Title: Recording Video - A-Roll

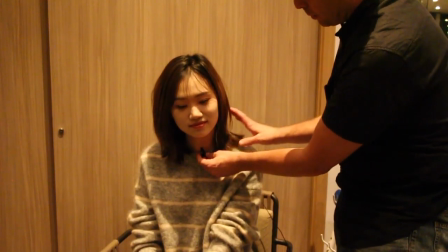If she didn't have longer hair, she had it put up.
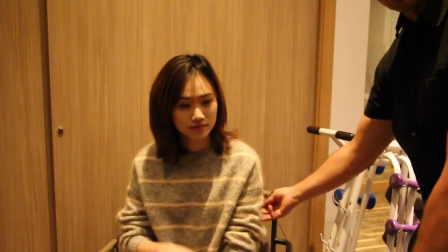Again, I would ask her to, if she could, she would put it up the back of her sweater, and we'd have it come up to the front, so it's basically right here.
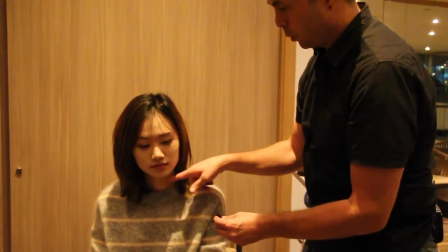Now in this case, because we don't have the collar as we had with Paboy, since we just have her one simple little collar here,
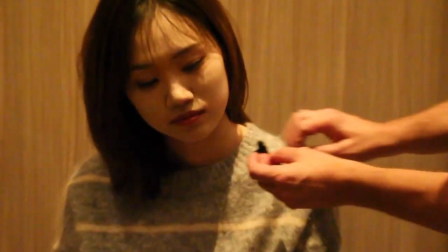if I just put it like this, we're going to see too much of the cable. So I'm going to take the cable and I'm going to loop it,
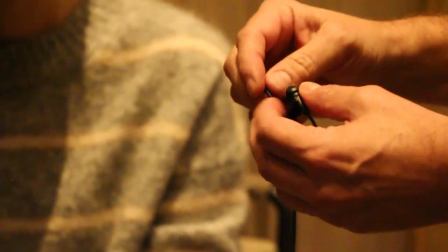and I'm going to create it like this, and I'm going to use that to hide the cable down inside. So this time we clip it more like this.
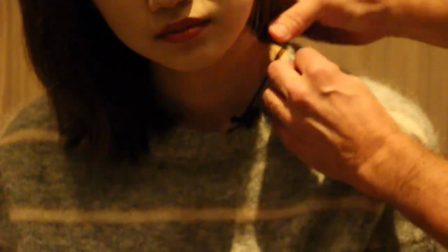The cable is going to be kind of pulled tight and hidden. Pull the hair over top.
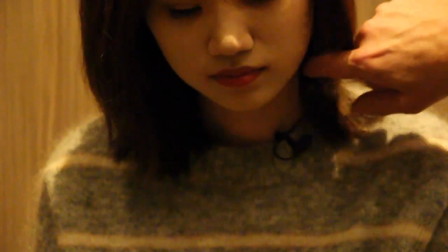Okay, so hopefully that should work. The hair is a little bit close. If you can just look up as you would normally be looking over here.
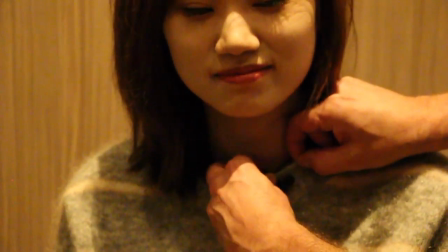It's a little bit close to her hair, so I'm just going to move it over just a little bit more. Hide it underneath.
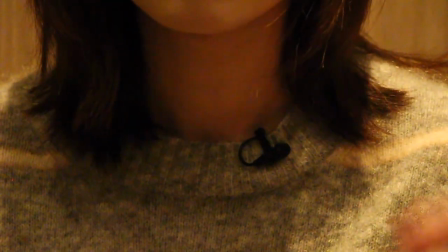And I think we should be fine with something like that. Okay, yes, we do see it a little bit, but at least this way we have the cable hidden behind her and it's going down the back rather than coming down the front.
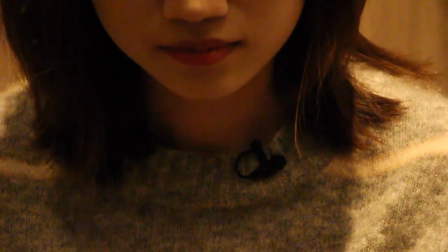Another problem, if you do have the cable coming down the front, or if it's on the side right here, if you have a nervous interview subject, they may want to grab the cable and they may want to touch the cable,
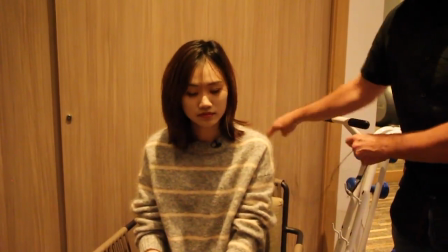and that again will cause kind of problems. So we want to try to keep this as far away from them as possible. Okay, and that's it.
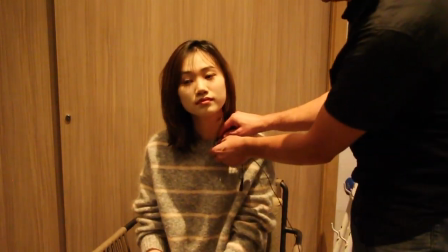That's easy to mic up. May I go ahead and pull it off? All right. And always be in contact.
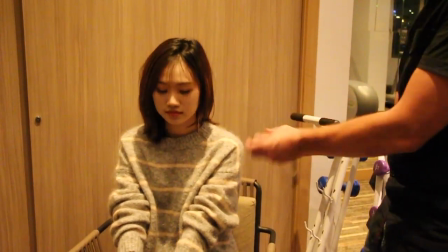Explain to your subjects why you're going to be doing things, why you're going to have them put this microphone in certain places, why you need to touch them, and make sure that they're always comfortable with that.
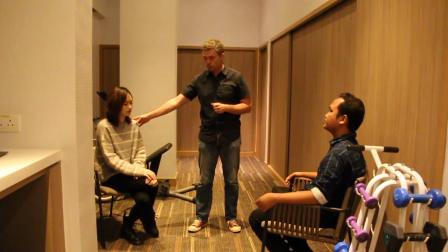So now I've got my interview subject, I've got my teammate here who's going to be asking the questions. Ideally, what I'm going to do is I'm going to have you move your chair forward just a little bit.
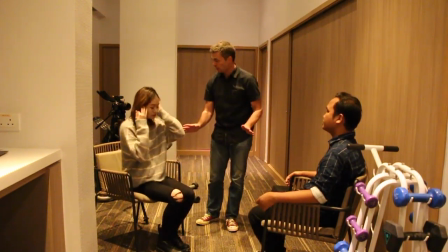Get them somewhat close to each other so they don't have to scream back and forth. Okay? They always should be facing each other.
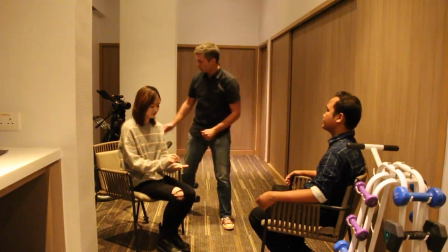She's hopefully going to have notes in her hand, otherwise everything else is going to be empty. Now, the camera, I'm the camera person.
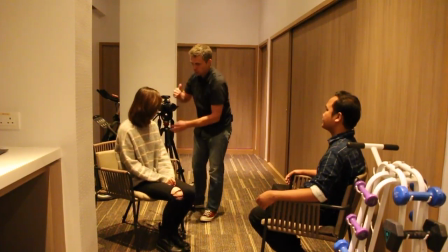I want to try to get the camera as close to her shoulder as possible.
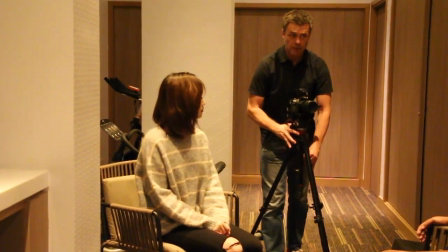I don't want to have the camera way out here, because now if I look at the camera, he's going to be looking off the side of the frame.
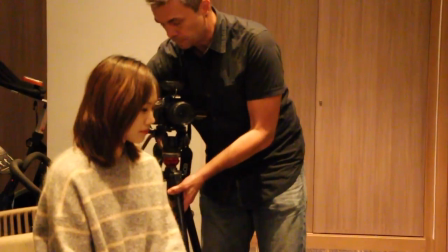If I have the camera right here, he will be looking at my teammate, but he won't be looking too far off the side of the frame, so we can have them looking at each other this way.
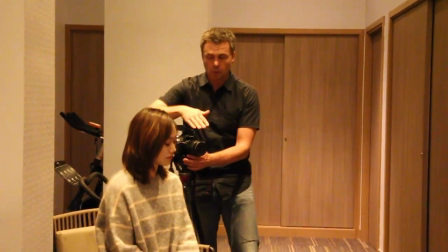Again, try to keep the camera as close as possible, right over the shoulder.
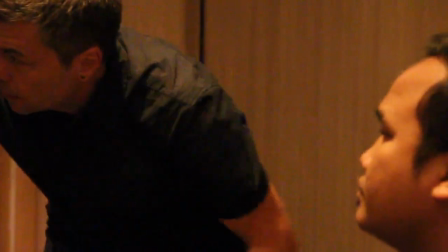Another thing I want to do is, I want to make sure that my camera lens is on the same eye line as my subject that I'm interviewing.
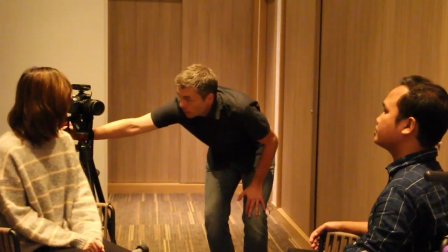All right? So I'm pretty good here. I think that my camera is about the right subject, or about the right height.
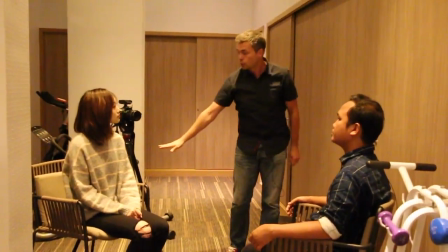Otherwise, if we're shooting from too high, we're looking down. If we're shooting from too low, we're looking up, and that causes a little bit of a distortion.
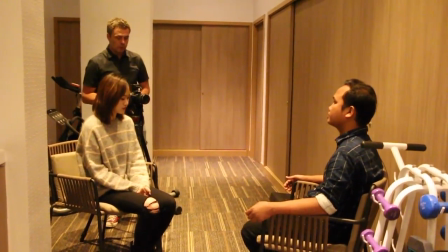Okay. So, working with a teammate now. I'm going to frame my camera.
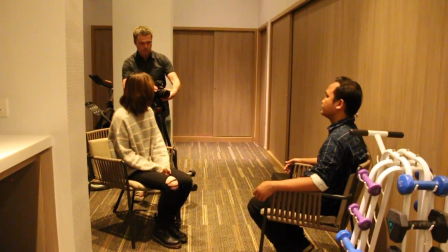I'm going to start with a medium shot. My medium shot is basically going to be of Paboy from the chest up.
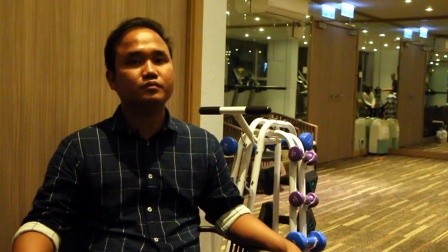Currently I've got him so maybe his hands are cut off, so I may want to zoom in just a little bit more, so it is pretty much just his chest and his head.
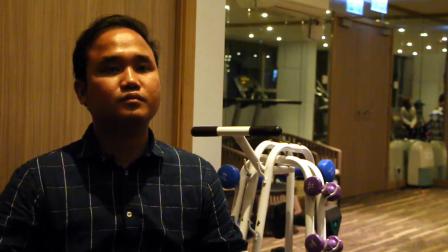Ideally I want a really, really good lighting position.
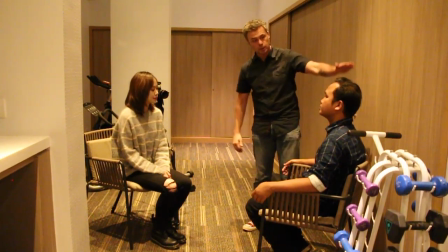It's not good in here, because if I look at my camera, and if you look at here, I can see that I've got a direct overhead light, and it's causing these raccoon eyes in Paboy.
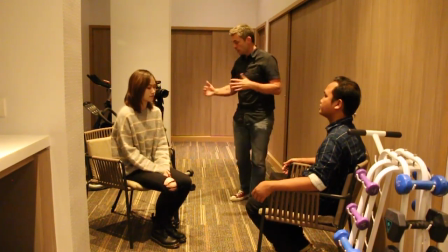That's something we want to try to avoid. If necessary, I may want to put a lamp here that's going to project some kind of light this way.
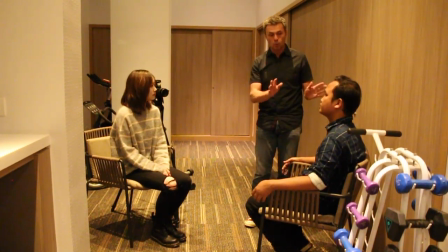But just for this case, because we're just practicing, I think it should be fine to work with like this.
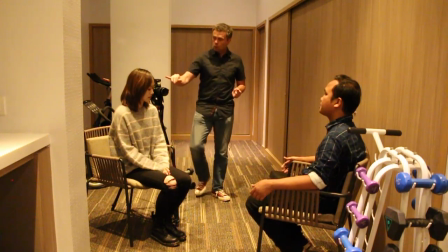So here's the important part. We're going to leave the focus on the camera on manual focus.
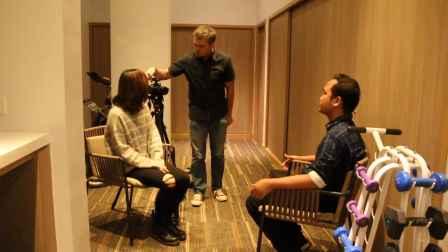I'm always going to do everything by hand. I'm going to leave my command dial at manual as well, so I can set up my aperture, and I can set up my shutter speed, and I can set up my ISO, because I don't want to touch anything,
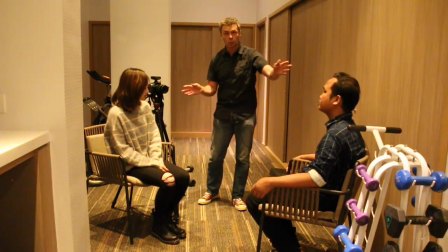because if slight changes happen, the focus may shift, or we may get fluctuations in the aperture.
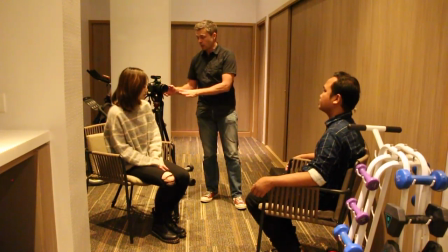So we want to leave everything. We set everything up to start off with, and then we leave it alone from then on.
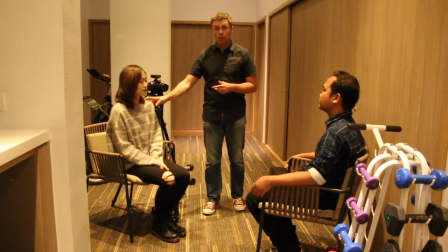Now, this is the point where myself and my partner, she's going to be answering or asking all the questions.
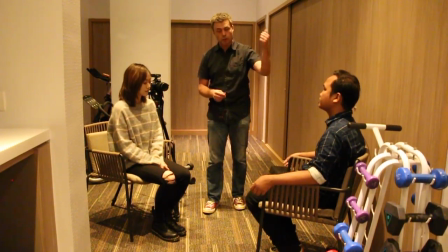Our interviewer will be answering the questions, but we still need to be in kind of communication. And that is silent communication. We can't be talking while our subject is talking.